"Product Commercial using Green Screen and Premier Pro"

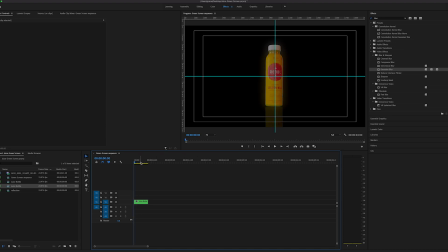[15:28]
For example if I wanted to add a zoom to these I can come to the start of this clip zoom in a little bit keyframe the scale then go to the end of the clip last frame add another keyframe and let's zoom to about 120% and now the power of keyframing has a zoom in from 100 to 120%. At this point, I'm going to point you towards your favorite stock footage website to download a few different assets. We have a exploding juice looking background. We have a kind of abstract ethereal background and we have some floating particles.
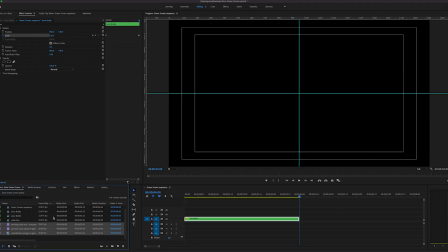[16:06]
I'll import them right here to my project.
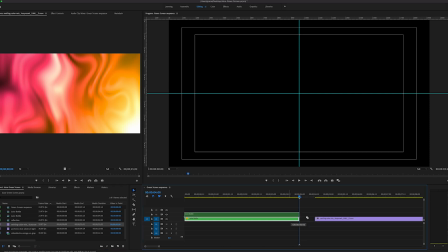[16:09]
First off, we're going to drag this into our project and snug it right underneath our juice bottle.
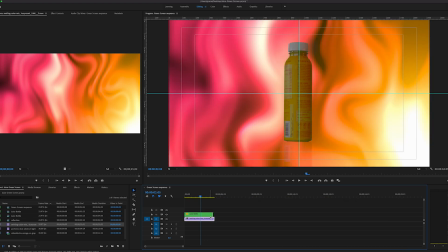[16:16]
Cut it down to size to match the clip length and instead of taking it as is I'm gonna zoom in
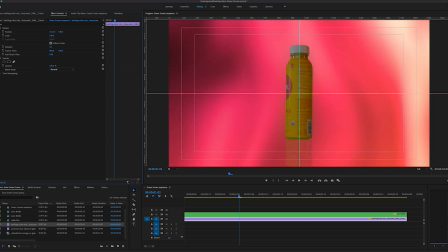[16:22]
to find the piece of this clip that makes it enough abstract that looks about right.
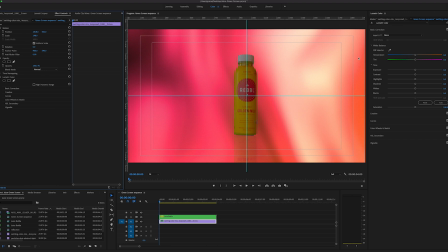[16:30]
Now to match the orange and yellow theme here I'm gonna pop back into the color tab and color match this so it's a little bit more orange and yellow. And now I'm noticing that this Bottle is a bit dull in comparison.
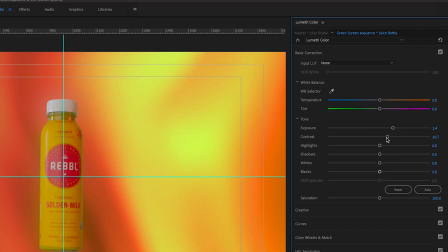[16:44]
So I'm going to come back into the juice bottle and raise the exposure
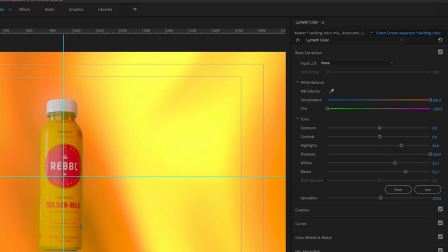[16:50]
Contrast maybe some of the whites and highlights to really give it that extra pop This is where we're going to bring it full
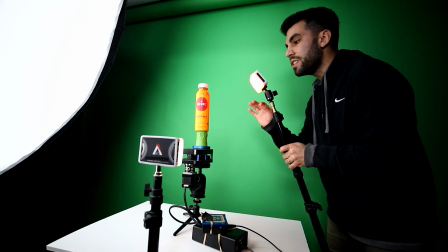[16:57]
circle Remember that Aputure MC set to orange If you come in and zoom in to this clip You'll notice the orange kick really ties in perfectly with this orange background And it's those subtle details that really brings a nice cohesive look to the entire bottle, the lighting. It's a nice touch that goes a long way.
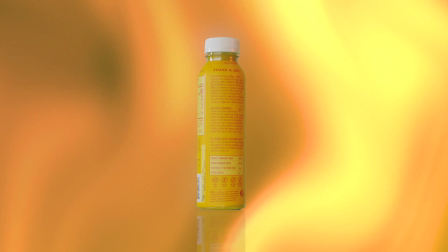[17:17]
So it's already looking pretty amazing at this point, but to take it yet another level, we're going to bring in some simple particle effects.
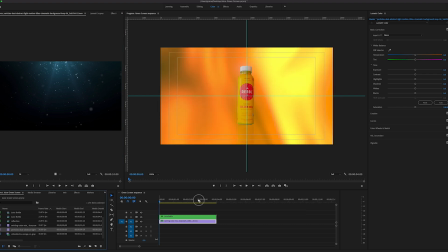[17:24]
So to do that, I'm going to come back here into my media browser, drag in the particle effects,
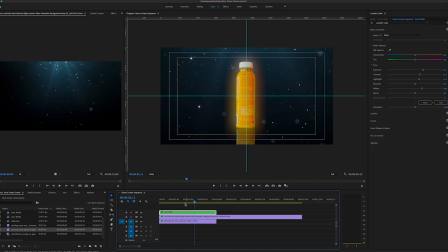[17:29]
and bring it in between these two layers so that it's beneath the bottle and above that background that we just created. Again, trimming it down to size. and instead of having these big stars I'm going to go to my effects panel and scale way up and we'll set the blend mode
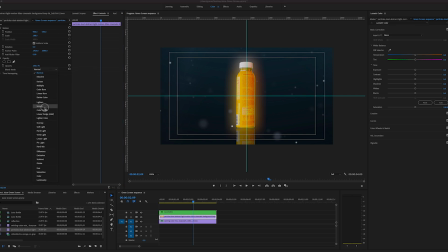[17:47]
under opacity to screen and now we have
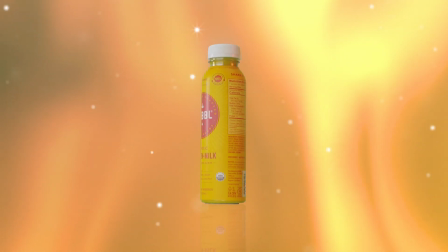[17:53]
some floating particles coming through our shot and finally we have that juice animation splash effect
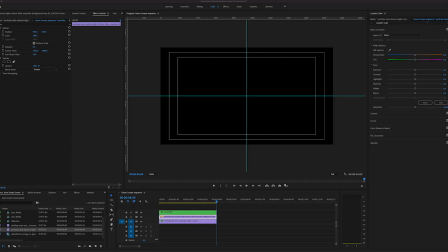[17:59]
that we're going to bring in to really set it off so I will take the juice bottle
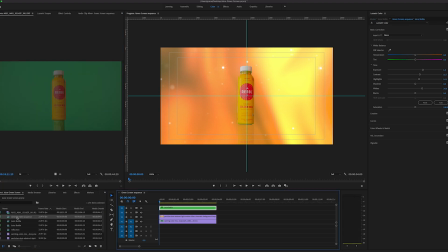[18:03]
bump it up one more time and we've got our juice effect here
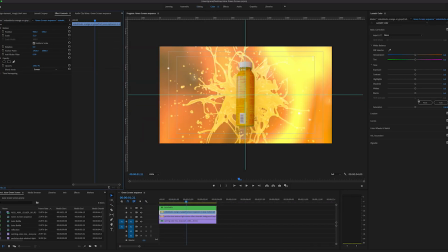[18:08]
we'll come into the color tab and make sure that it's the proper saturation vibrance contrast color that we're looking for and now that i'm looking at this i think it's super important to take a giant step back and look at the original clip that we started with it's incredible to think what
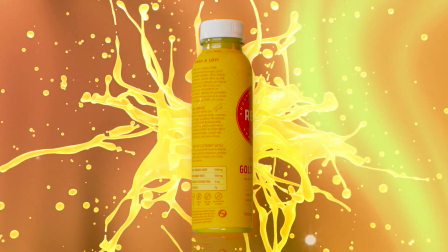[18:24]
you can do with a green screen some simple stock footage and some patience hopefully at this point you've got the creative juices flowing and you're super inspired Again, disclaimer, I took this completely from Daniel Sheffer. Daniel, thanks again. I super appreciate it. You inspired me, and hopefully this inspires others to do the same. If you like what you're seeing here, give it a like. If you want more, hit subscribe. If that's not for you, that's all right, too. But until next time, we'll see you. Peace.